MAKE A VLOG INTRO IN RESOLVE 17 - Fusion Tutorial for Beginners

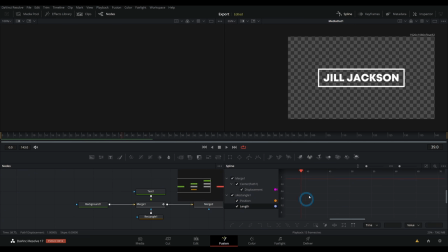8:17 And I'll shift select position and length. Basically everything that is animated, I have selected down here in the spline panel.
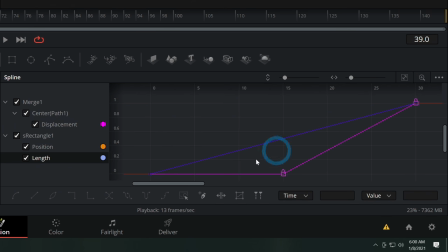8:24 And we'll hit this little button, zoom to fit. And that'll actually bring up our graphs for the animation here. These are really cool because you can be really specific about how you want this motion to act in between the keyframes. And the easiest thing to do is just select the ending keyframes and hit F on the keyboard.
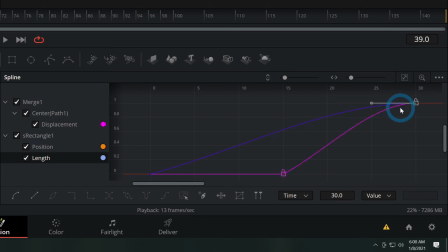8:41 What that'll do is flatten out this little handle here so that when this animation ends, it kind of eases to a stop. You know, you can think about like if you're coming up to the top of a mountain, you don't just stop at this little sharp top.
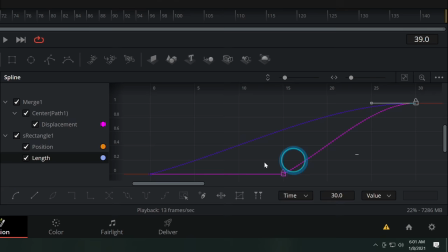8:54 You kind of just ease up there, you know, this is a good for sledding. Anytime your graphs look good for sledding, that's when you know it's going to be smooth. Smooth animation. Let's take a look.
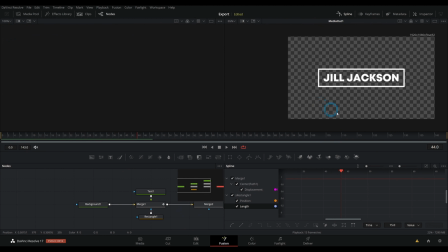9:09 Yeah, that's what I'm tisnabizzing. So now we basically have our graphics for our intro.
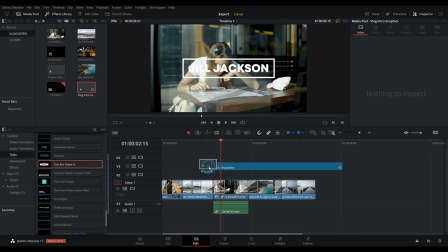9:15 Let's switch over to the edit page. And now we can just take our intro graphics and drag that into our composition here.
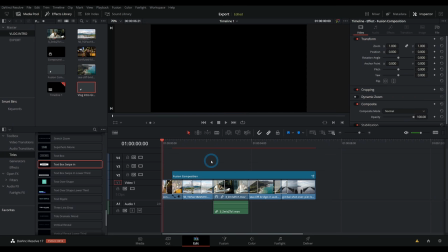9:22 And let's say we'll have those start kind of halfway through our edit. So now we have something that looks a little bit like this.
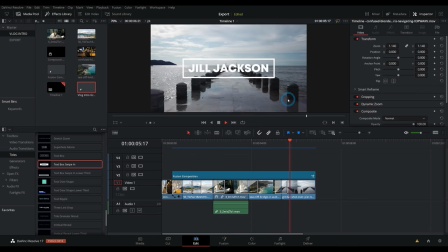9:28 Oh yes, it's looking sick. So this is great. If you like it, just roll with that. But let's take it even one step further. Oh my goodness, he's gonna go crazy. We're going to actually use this title as a mat for our footage and do a neat little color and black and white effect here.
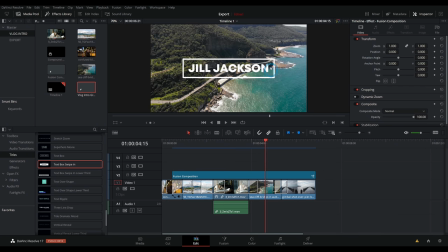9:47 The idea is to have all of these shots show up in color right where this graphic is, and then the rest of it be black and white. And you could do the opposite if you wanted to.
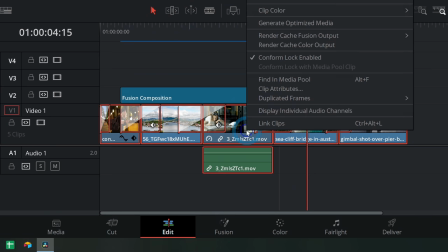9:56 First thing I'm going to do is select all of my footage here, and I'm going to right click and say new compound clip, and I'll hit create.
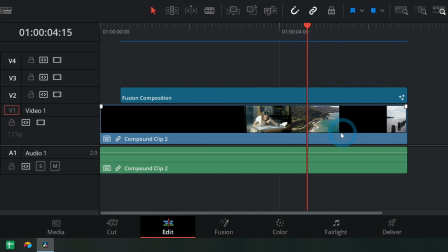10:03 And all that's going to do is basically just flatten this into one clip that we can put one effect on, that kind of thing. And I'm going to hold down Alt and drag this up above our fusion composition. So now we can't see the fusion composition at all because we have all of this footage completely over it.
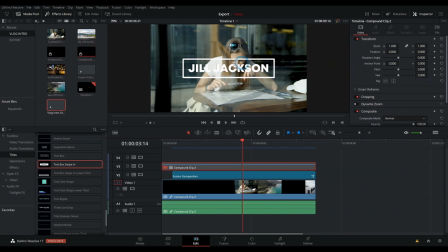10:20 So how do we use this graphic as a mat? Well, in Resolve 17, they have a new feature where you can set any layer here in the timeline as a mat. So let's select fusion composition and go over to our inspector.
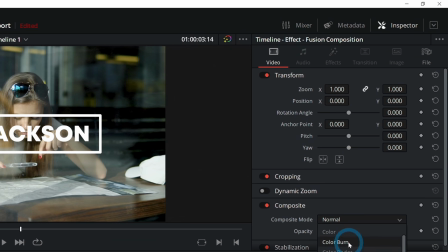10:33 And here under composite mode, I'm going to scroll down all the way to the bottom section here and select alpha.
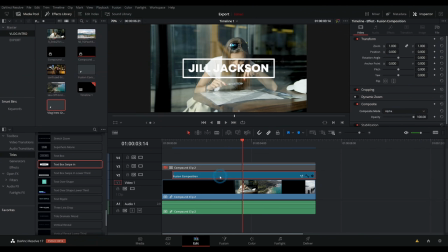10:38 What that's going to do is tell Resolve that this is going to be our mat. This is going to be what controls the transparency of something else.
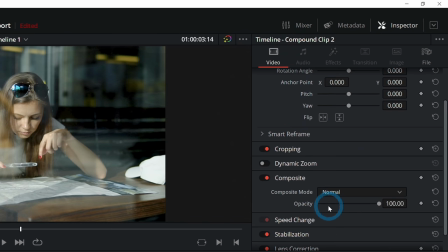10:45 And then in the clip above it, we're going to select this and go to the inspector. And under composite mode, we're going to scroll all the way down and select foreground.
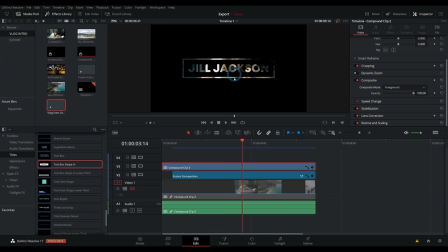10:54 And now, if we disable our first track, we can see that this is cutting out our video and using our graphics as a mat. So now we have really fancy video within our graphics. Isn't that awesome?
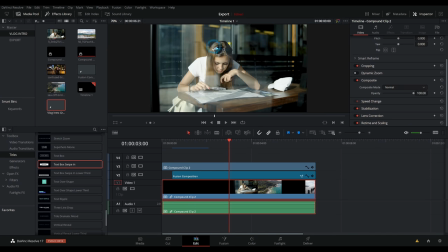11:07 So now all we have to do is make this layer of video look different than our cutout video so that we can actually see what is going on.
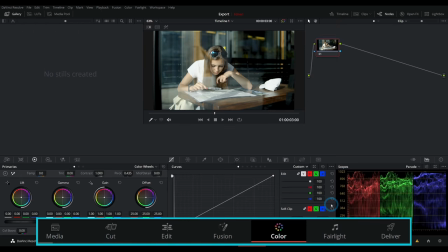11:14 Easy way to do that is just in the color page. I'll just select color right here. And we can easily just select our bottom clip using this little mini timeline here.
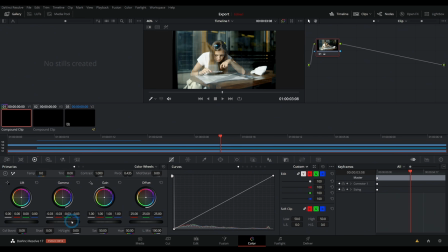11:21 I think what I'll do is just take our gamma down a little bit and take our saturation all the way down.
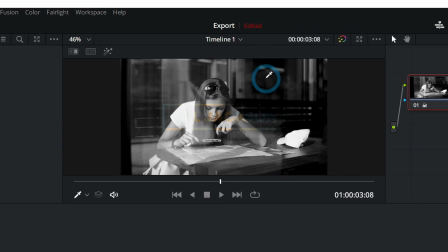11:27 And now we can start to see the difference between the black and white and the color graphic.
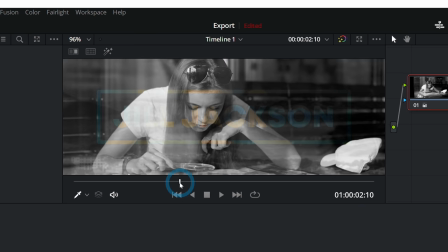11:32 As we scrub through, we can see it, but man, it's just not that big of a difference.
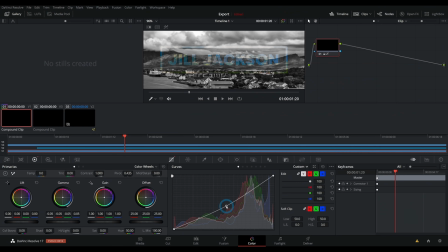11:37 So we need to make sure these are really, really different. So let's maybe give this a little bit more contrast. I might even darken just the middle of this bottom clip in color. I'll just add another node. I'll hit Alt S. And remember, a node in the color page is just a group of corrections.
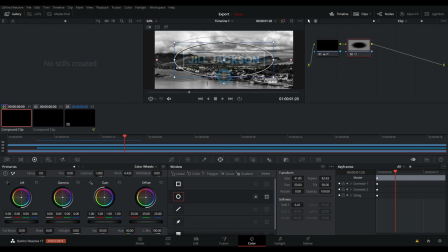11:52 So I'm going to add a circle window here in the middle. And this is going to limit my color correction to just inside of this ellipse. And I'll bring the gain down quite a bit. So it just kind of darkens it under this graphic.
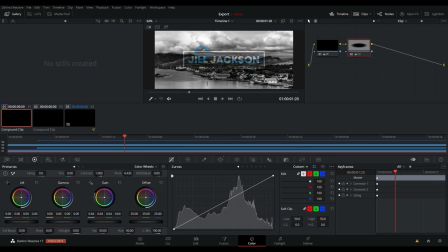12:06 And it's a little more contrast there. The other thing we can do to add a little more contrast is just to brighten up our upper layer, which is the one that's being limited by our mat.
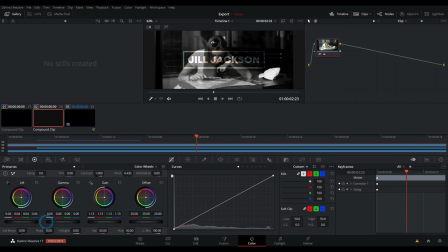12:15 And can boost the gain up just a touch, even boost the lift up a little bit. So even the black parts kind of stick out, can even boost up the saturation a touch.